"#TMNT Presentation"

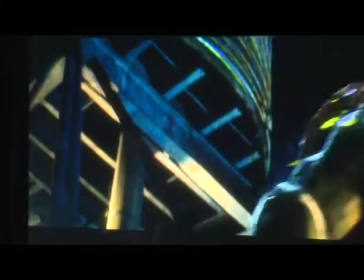(4:14)
This is another typical example of a performance that was grabbed from different takes.
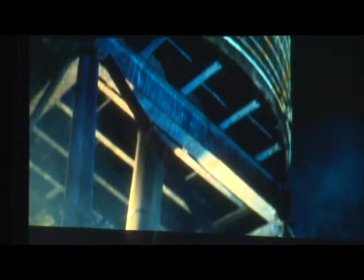(4:21)
Because this was grabbed in about four different days.
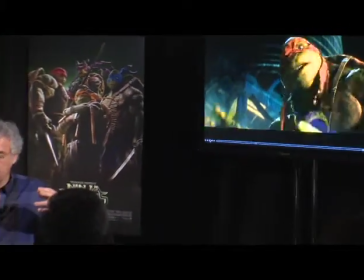(4:24)
And so I
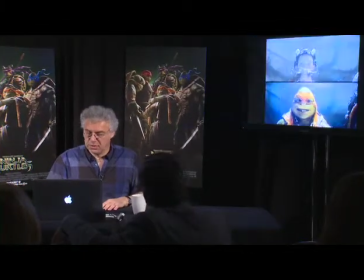(4:33)
think one
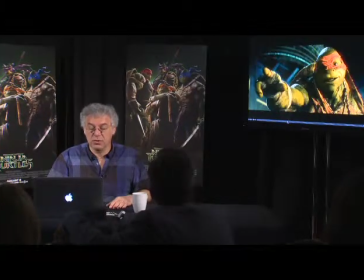(4:42)
of the reasons why we had to go with this kind of software is We knew throughout the movie that it was going to be a melange of different performances.
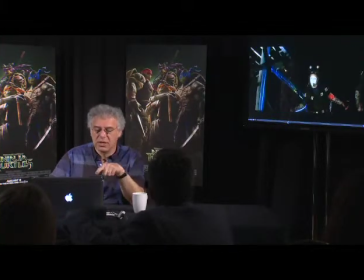(4:56)
So this is a specific shot in which, see this is the performance from the set.
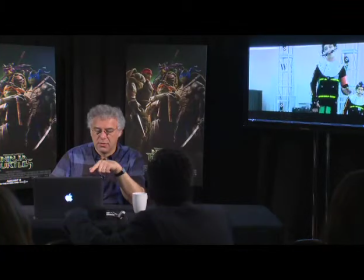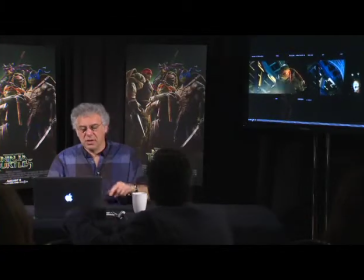(5:10)
So this is...
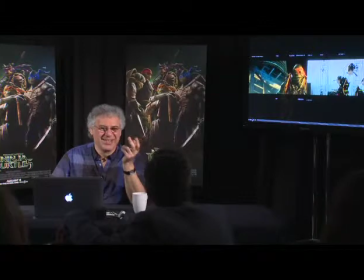(5:16)
Yes, they did, because it's really difficult to know which one is which. So for all the technicians, about 500 people on the set or something like that.
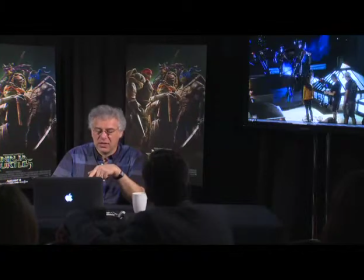(5:24)
And you'll see more or less what the set looks like. See right there.
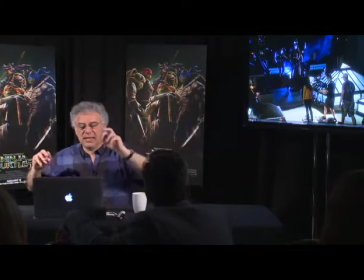(5:28)
You only see, this is taken from a witness camera, right, that captures the body, the body motion. So we had, again, two different captures. One is the body and the other one is the face.
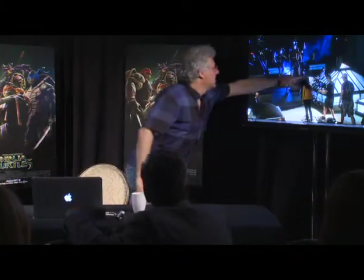(5:41)
And you can see the other two actors right here. And they don't know that they're on or not, but they're acting.
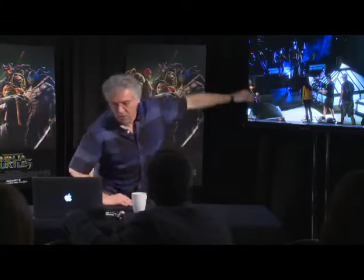(5:48)
It doesn't matter what they're doing, they're also acting. You can see also that at the beginning of this performance, this is edited.
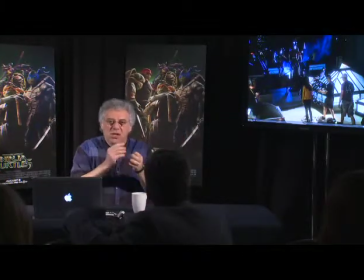(5:53)
So we're taking the beginning of his performance. There was some air in there in which he was waiting, and then we took that out. So we need to get those curves and all the data put together. And then... Okay, thanks.
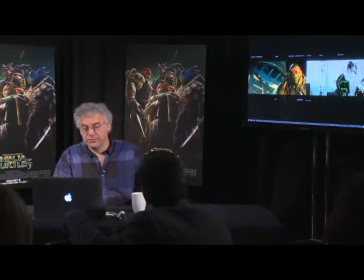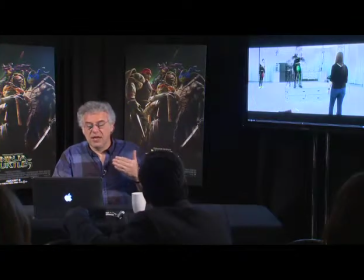(6:14)
And you can see that also the thing about this is that the actors are acting with a partner,
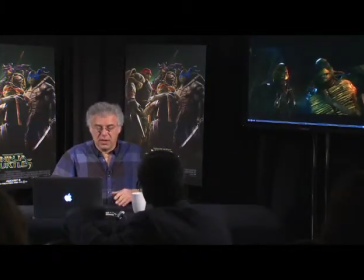(6:20)
you know, with Megan and everybody else. So the islands are correct. This is also another example of a capture
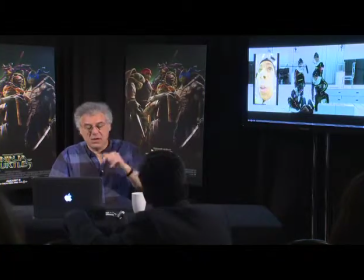(6:34)
that we did on the set, I mean on volume, it's called a volume render.
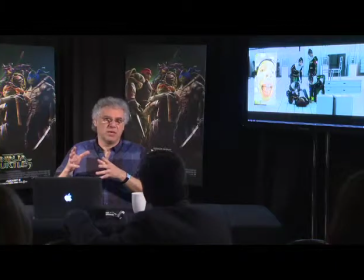(6:42)
But the thing about the reason why also we needed to edit this performance is because being that it's such a humorous movie, you've got four funny actors sitting around the table interpreting a specific scene and then you have a bunch of writers there saying, hey try this, try this other thing, try this other thing.
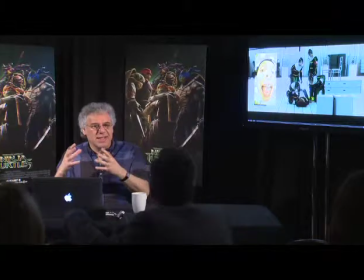(6:58)
So at the end the performance is a complete kind of cut and paste from all these different things. And it's a typical thing on filmmaking that is one of the only things that are left in which collaboration is one of the things that makes a movie, right?
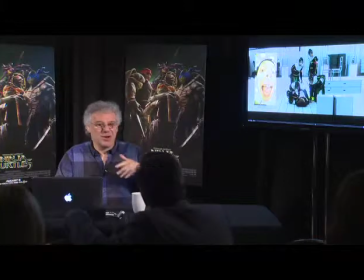(7:15)
Completely. Yeah, that's what I'd say. I was in a Comic-Con because we were working and all this.
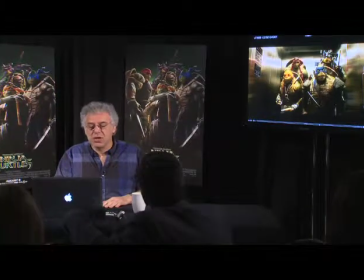(7:21)
So that'll give you a pretty good idea. So this also shot is a kind of a pretty good example of something that just happened on the set. It wasn't on the script, but we're just waiting for one of the-